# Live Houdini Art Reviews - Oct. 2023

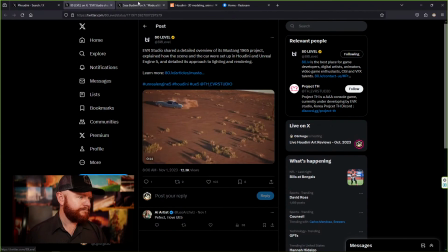[32:52]
Excuse me. Have this guy. And then we have the Halloween Muppets.
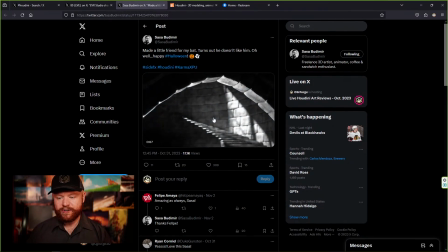[33:00]
Well, because this was supposed to be for October, I was out of town last week, so sorry about that.
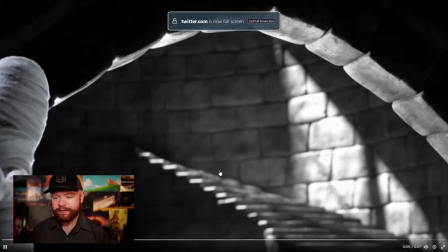[33:07]
Normally I have this on the last Monday of the month, but this got pushed back a week because of that.
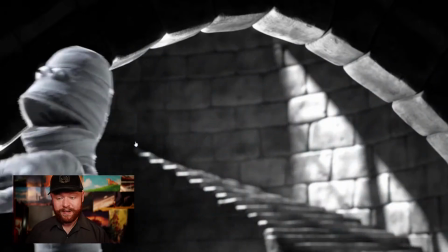[33:13]
But being that this was supposed to be around Halloween, I think this is entirely appropriate.
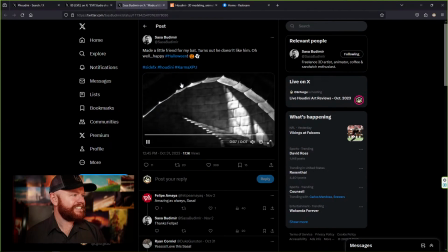[33:22]
Let's take a look here. This is done by Sasa Budimir. Made a little friend for my bat. Turns out he doesn't like him. Oh well, happy Halloween. Genius.
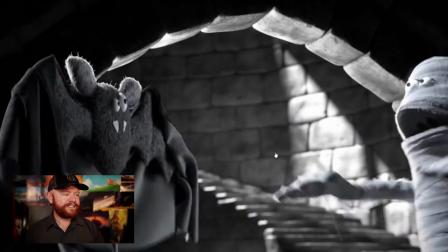[33:38]
I don't know what it is, but whenever you have Muppet stuff and CGI together, it just works so well.
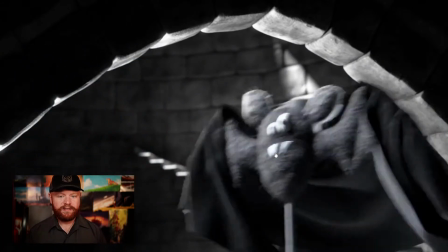[33:46]
I just love the look that it has.
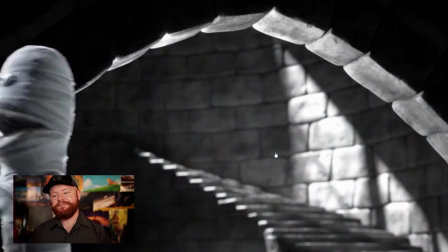[33:49]
I love the fact that it's also black and white, making a homage to the old horror films, right?
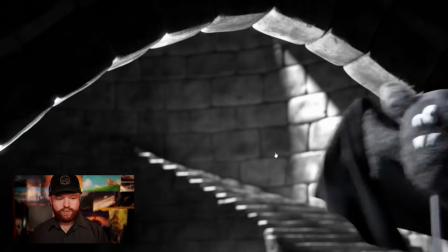[33:58]
Another way you can tell that an artwork is working is when you show it to somebody and they automatically connect with it.
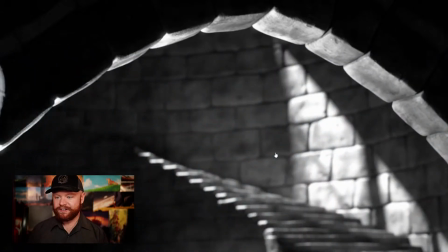[34:04]
So you look at something and you laugh, or their face lights up, or it affects them in some way.
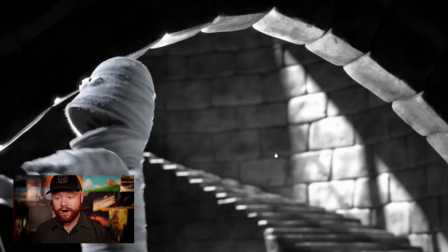[34:10]
That is a good sign. You want to show your artwork to somebody and it, have some kind of effect.
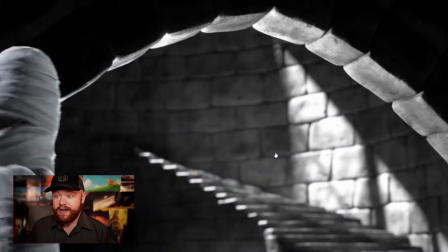[34:16]
This immediately had an effect on me. I was laughing at this. It was great. And that quality, by the way, is just...
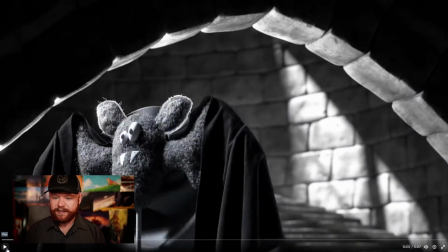[34:26]
It's hard to get sometimes, but it's good to just recognize it when that happens. All right, so first of all, I love the detail on all this. We have big, medium, small detail, and that's why it feels realistic.
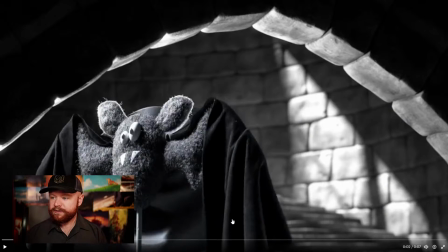[34:42]
Big detail, big shapes on this cloth. Medium detail, we have these little squiggle things on his ear, and we have, some specular breakup along here, and then tiny detail. It's a little hard to tell in this resolution, but,
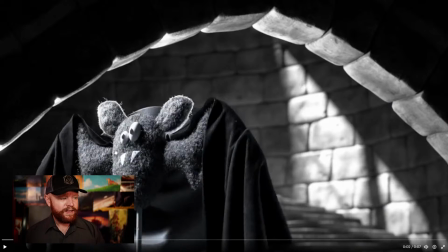[35:02]
you can go look at this hair system, and it has so many areas where it goes dark and bright and dark and bright on a per pixel level. And that is tiny detail. You can see it up here on the rocks here as well. Big detail, silhouette, right? The silhouette is broken up nicely in big shapes.
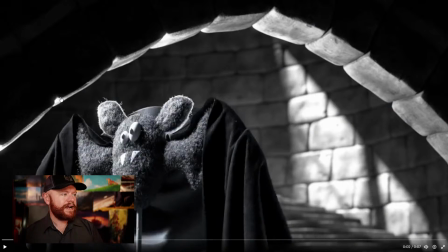[35:20]
Medium detail, we have these tiny little warbles, like areas like this, that's medium detail. We have shapes like this dark discoloration, or like this dark discoloration, that's medium.
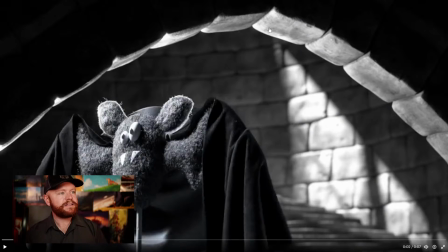[35:35]
Then tiny detail, look at the highlights. Look at how light is wrapping around things. That's where your tiny shows up. That's what's happening here, and that's why it looks realistic and cool. Compositionally, this is a really cool and creative composition as well.
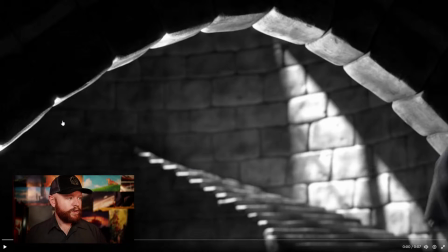[35:51]
I like this for so many different reasons, but one thing I like about it is it's not your traditional composition. It's interesting. It's something I haven't really seen much of before.
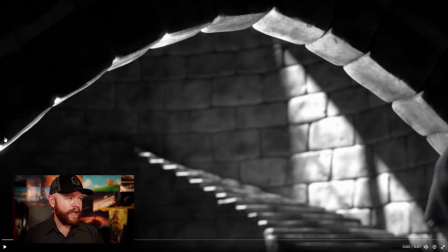[36:03]
It starts with this whole frame being cut out into this shape right here, this rounded shape, which is really interesting. And we do actually have some areas hovering above black, so it was good on the color correction side too.
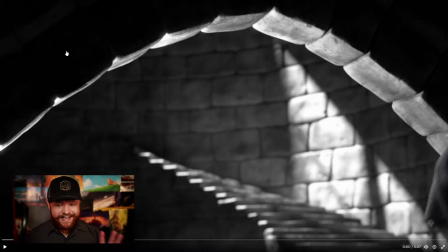[36:20]
We're actually still getting some detail, but again, if you squint at this, look at it from a distance, what have you, round shape. Then, to break up that round shape, we have another round shape, and it's almost like it's, again, trying to go back into the composition.
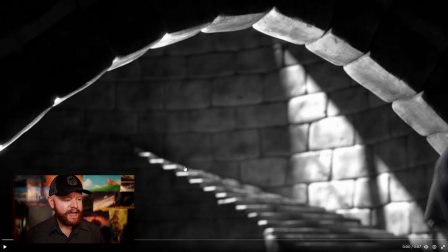[36:38]
It's swinging around. We have a diagonal shape, and then it swings towards us. Again, it's kind of reaching towards the viewer in that sense. We have little dappled bits of light, gobos on the light, I would suspect, or something creating a shadow.
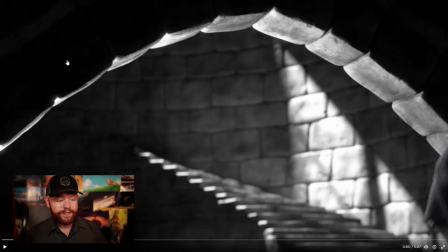[36:56]
Maybe there's a little window up here. That adds a lot of realism.
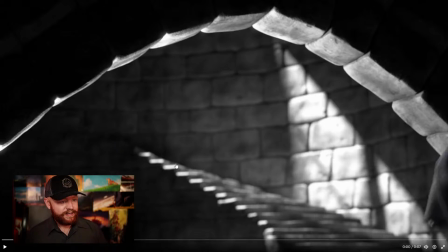[37:01]
Highlights catching around here. Again, that creates this shape in the composition. And then, I guess here's the other thing too. What makes this feel organic and interesting is the fact that in the real world, you have these little things that, just kind of happen.
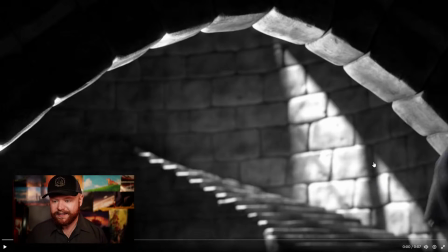[37:21]
Like, not everything looks planned, I guess is what I'm saying. It goes dark right here. Like, that would happen in the real world, and it doesn't look like planned. Even if it was, it doesn't look like it. Same with this vertical column of lights right here.
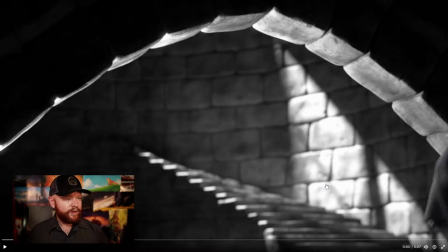[37:36]
It doesn't look planned. It looks natural, but it just makes things feel good. I guess on the other side, if things were perfectly controlled and planned and there was no chaos,
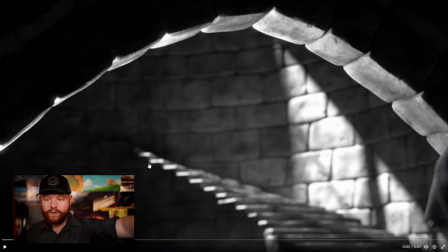[37:49]
you would just have this archway and you would just have this shape right here. And that would be way less interesting than just letting some things naturally happen in the scene.
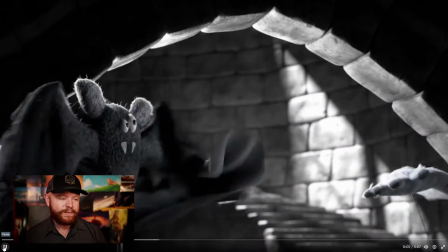[38:00]
Okay, so anyway, that was a bit of a rant.
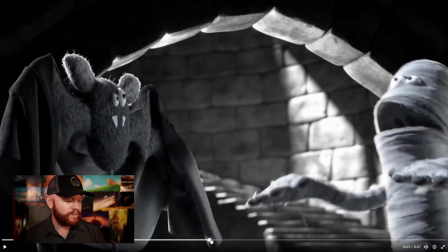[38:03]
But that's one of the reasons why this feels realistic, is because it just has some things that,
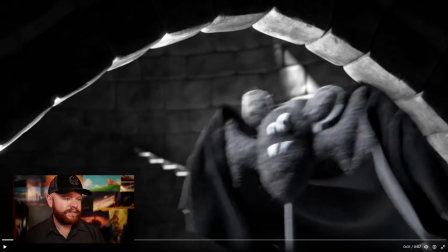[38:11]
are just allowed to happen chaotically.
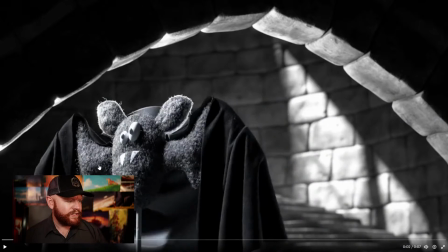[38:14]
Okay, so yeah, texturing, shading, it's all really good. Love the rim light here. Again, that really emphasizes the character. Here's one thing as well compositionally that, again, could be intentional, could not be.
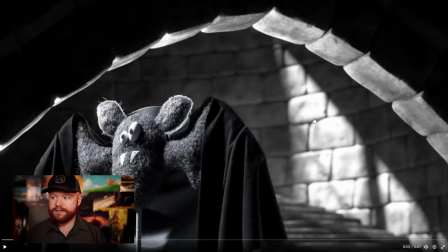[38:29]
But if you just pause right here, this bright area balances the composition. You have a bright rim and a bright right here. It's creating this balanced area of contrast. Attention over here, and it makes it balanced.
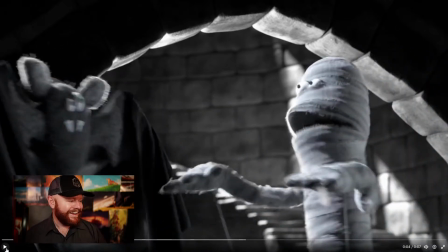[38:46]
And then that guy comes through. Love the motion blur and everything too, and he chases him away.
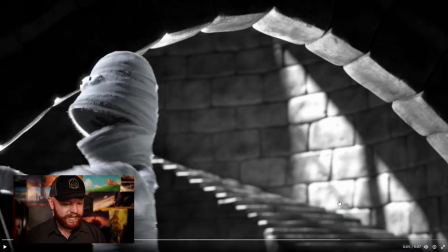[38:53]
Okay, well, anyway, I'm done talking about it.
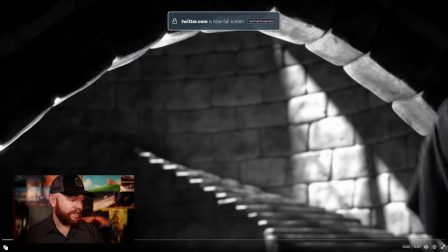[38:57]
In terms of what can improve this, that's kind of challenging.
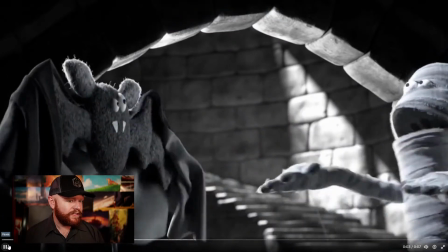[39:03]
It's pretty darn good.
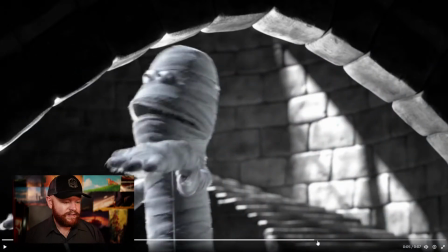[39:06]
The other thing that's nice about it being stylized is that you can just say, oh yeah, it's stylized, and you're good.
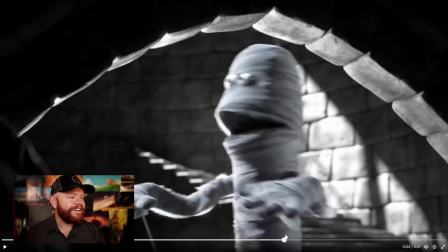[39:14]
Sometimes. Yeah, so what would improve this?
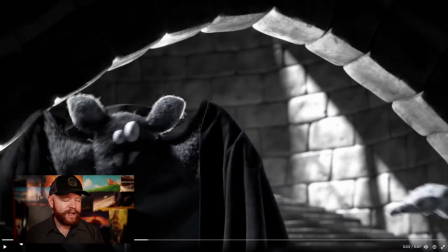[39:19]
I would just like to see this happen a little bit longer. Maybe they interact. Maybe the bat tries to rebel, but then he runs away or something.
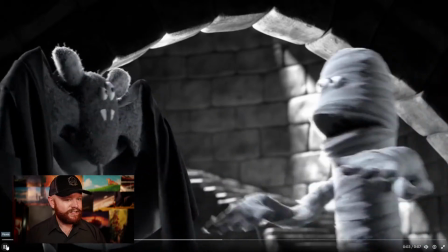[39:28]
And it happens real quick, but it would be fun to see him bonk on the head or something and then run away.
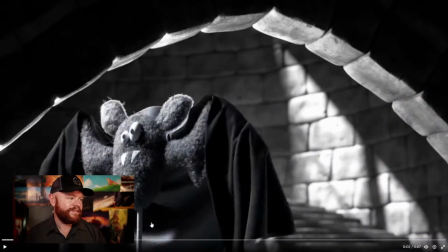[39:39]
But yeah, that's, I think, just more of it, I would say, is my constructive critique.
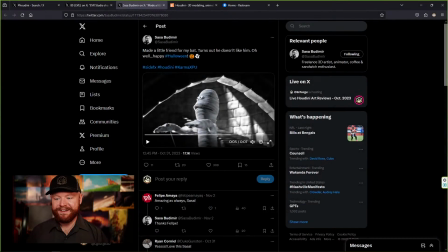[39:46]
That's That's the best constructive critique you can ask for, I suppose.
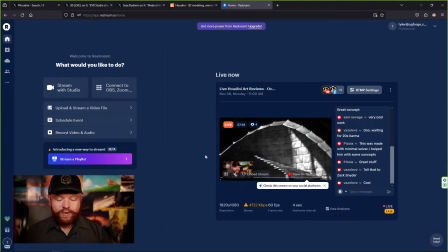[39:52]
Anyway, cool stuff, guys. Thank you for joining me. If you like this weekly wrangle, let me know about it. Be on the lookout for Houdini for the new artist releasing soon. It's seriously so much better than anything I've done before. And it's going to have exercises, and it's going to be fantastic for somebody who's brand new to CGI or just trying to switch over from a different software as well. Until next time, I hope you have a great day, and I will see you guys later. See ya.